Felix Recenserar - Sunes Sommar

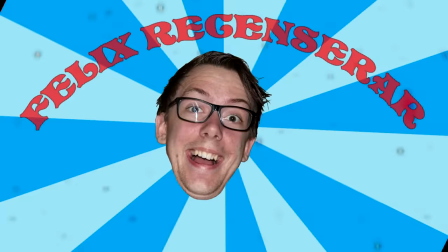(0:04)
FELIX RECENSERAR FELIX RECENSERAR FELIX RECENSERAR FELIX RECENSERAR Hej och välkommen till FELIX RECENSERAR Jag vet inte om ni märkt det, men jag hatar de nya Sune-filmerna Sune i Grekland,
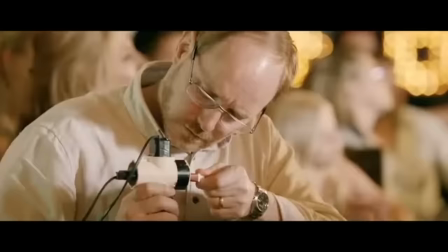(0:19)
Sune på fucking bilsumester och suge i fjällvetet Sune i Grekland hade
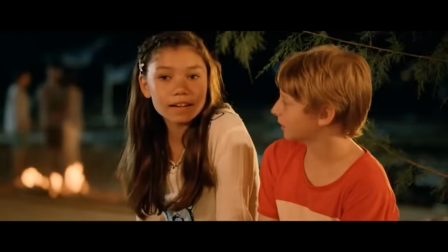(0:24)
åtminstone hyfsat nog och var så medioker att man glömde bort den fem minuter efter man sett den
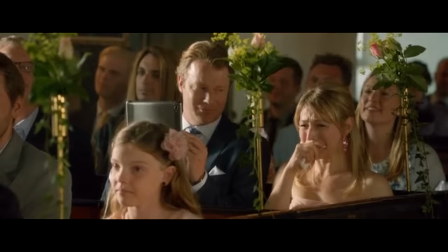(0:29)
men redan där etablerades alla problem som växer till stora jävla städer slukhål av sugighet i de sista två filmerna.
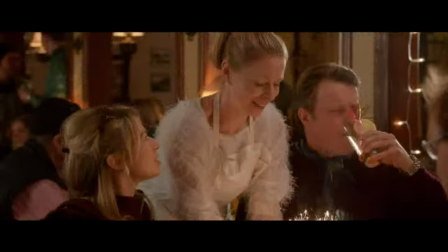(0:36)
Karaktärerna är tunna som pappfigurer och bara där för att de ska kunna utsättas för knas.
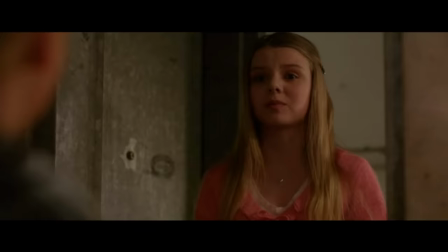(0:41)
Skådespelarna antingen spelar över eller har noll inlevelse.
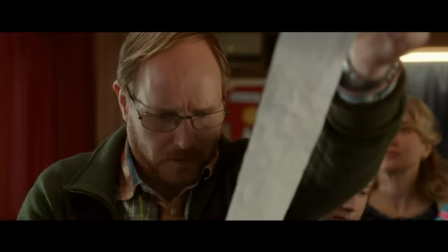(0:45)
Storyn är bara en ursäkt för att kunna ta karaktärerna från värdelös punchline till värdelös punchline och humorn
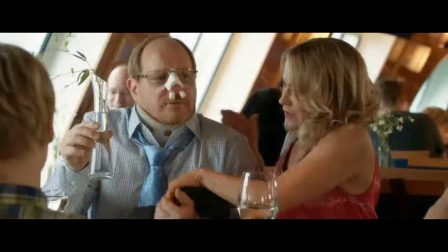(0:50)
är på en så låg nivå att till och med en femåring skulle känna sig intellektuellt förolämpad.
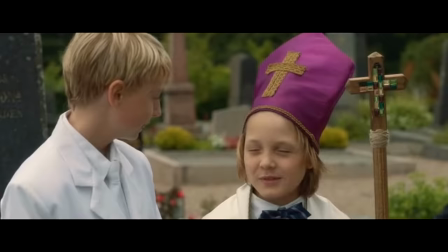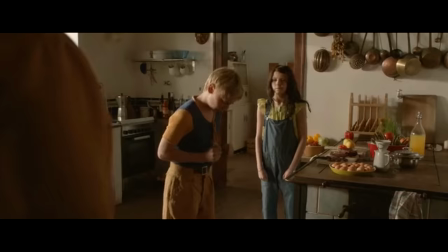(1:03) Jag måste bajsa! Håkan bajskorv! Sune säger att jag måste bajsa! Bajskorv, bajskorv, bajskorv!
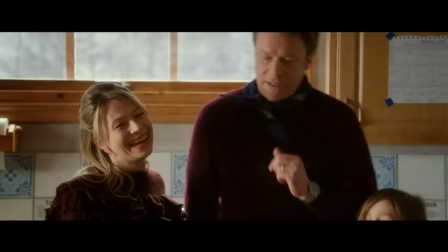(1:10) Sisten ger dig en bajskorv! Som bajskorv! Sen får vi inte glömma bajsschemat också!
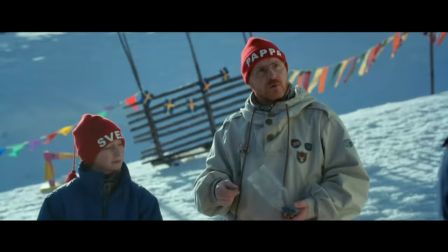(1:17) Sisten till liv ger en bajskorv! Pappa, du äter ren bajs! Gott!
Alltså fy fan vad värdelöst det är! Något av det värsta är dock att de cashar in på en film som jag faktiskt minns som riktigt bra. Nämligen Sunesommar!
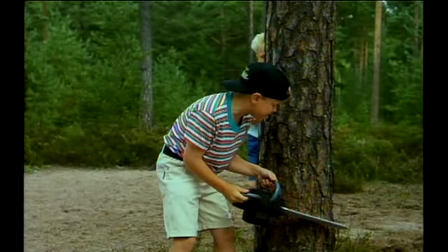(1:30)
Det här är en film som de flesta har sett någon gång i sitt liv. När de kom ut 1993 såg en miljonen på bio.
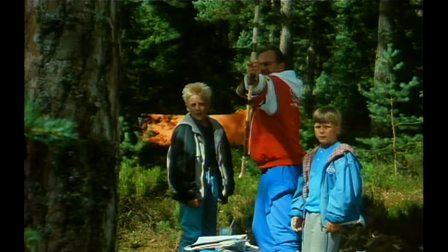(1:38)
Vilket var ungefär 11% av Sveriges befolkning. Hade den släppts idag hade alltså 1,14 miljoner sett den.
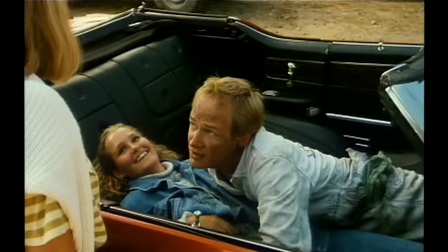(1:45)
Vilket är nästan dubbelt så många som såg Sune i fjällen. Efter biopremiären har den gått på tv en massa gånger.
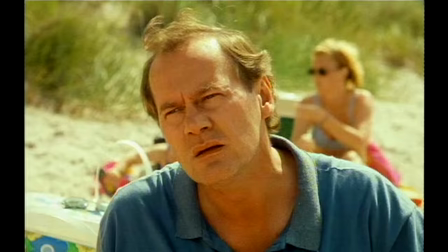(1:51)
Och det var så jag såg den första gången. Jag var rätt liten då och jag har tyckt om den sedan dess. Den har en så varm och mysig känsla.
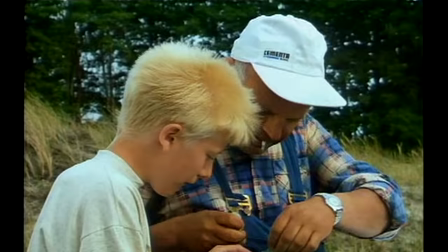(1:58)
Och Sune, Håkan, Rudolf och alla de andra känns som riktiga människor. Det är en film som verkligen förtjänar sin klassikerstatus. Men frågan är om den verkligen är så bra som jag minns den. Jag kanske bara är färgad av nostalgi och när jag ser den igen kanske jag upptäcker hur dålig den egentligen är.
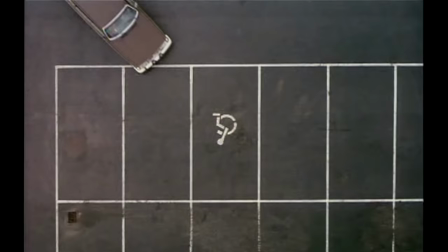(2:14)
Så låt oss börja glo och hoppas på det bästa. Filmen inleds med den klassiska Sune-filmsången och den här bilden. Vi är ett par sekunder in i filmen och den har redan slagit de nya filmerna på knockout.
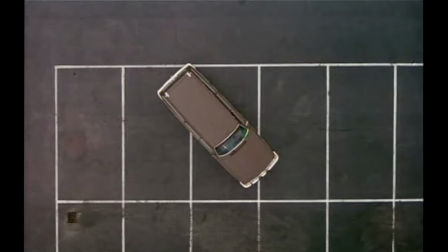(2:32)
Bara titta på detta! Här har vi ett geometriskt mönster som får hela bilden att se ordnad och strukturerad ut. Sen kommer familjens bil in och sabbar harmonin. Det visar på ett subtilt sätt att de är kaotiska och det blir direkt roligt eftersom de bryter mot förväntningen att allt ska vara i ordning.
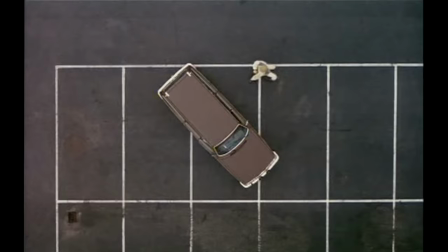(2:49)
Vilket sen förstärks när de springer fram och tillbaka och skriker på varandra medan förtexterna rullar. Det är inte en så jävla snygg bild, men det finns i alla fall en tanke bakom hur den ser ut. Hade det här varit de nya filmerna, hade de bara ställt kameran bredvid parkeringen, sagt åt Håkan att skrika bajs och nöjt sig med första tagningen. Jaja, familjen ska tydligen på semester i Grekland och Rudolf och grabbarna ska gå och boka resan. Gillar att Rudolf får på sig fiskarhatt fastän inte ska ut och fiskar. Det är ju bara äkta King som kan pulla off den stilen ju.
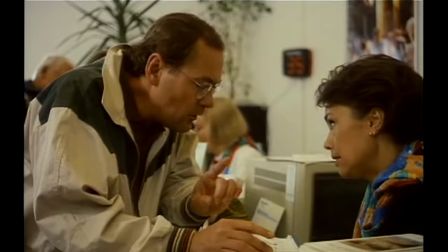(3:18)
Han tycker dock att resan blir alldeles för dyr.
35 000! Om vi nöjer oss med två sittplatser, ungarna kan stå. Ingen mat på planet, det tar vi med oss själva.
Detta var ju innan 9-11, när man fick ta med sig lite vad fan man ville när man flög. Det var bara att komma dit med sin fikakor, sitt 30 meter långa laxakvarium och sina tre stridsvagnar.
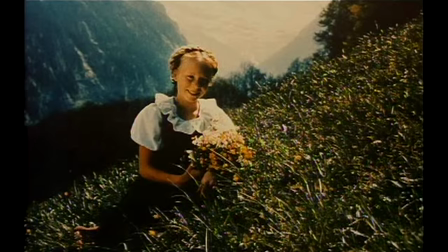(3:38)
Men nu får man inte det längre. Så jävla busch alltså! Precis innan detta stod Suno dagdrömde om en tjej i en reklamposter.
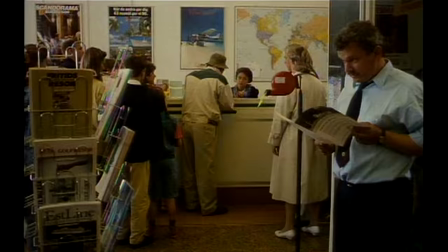(3:47) 35 000!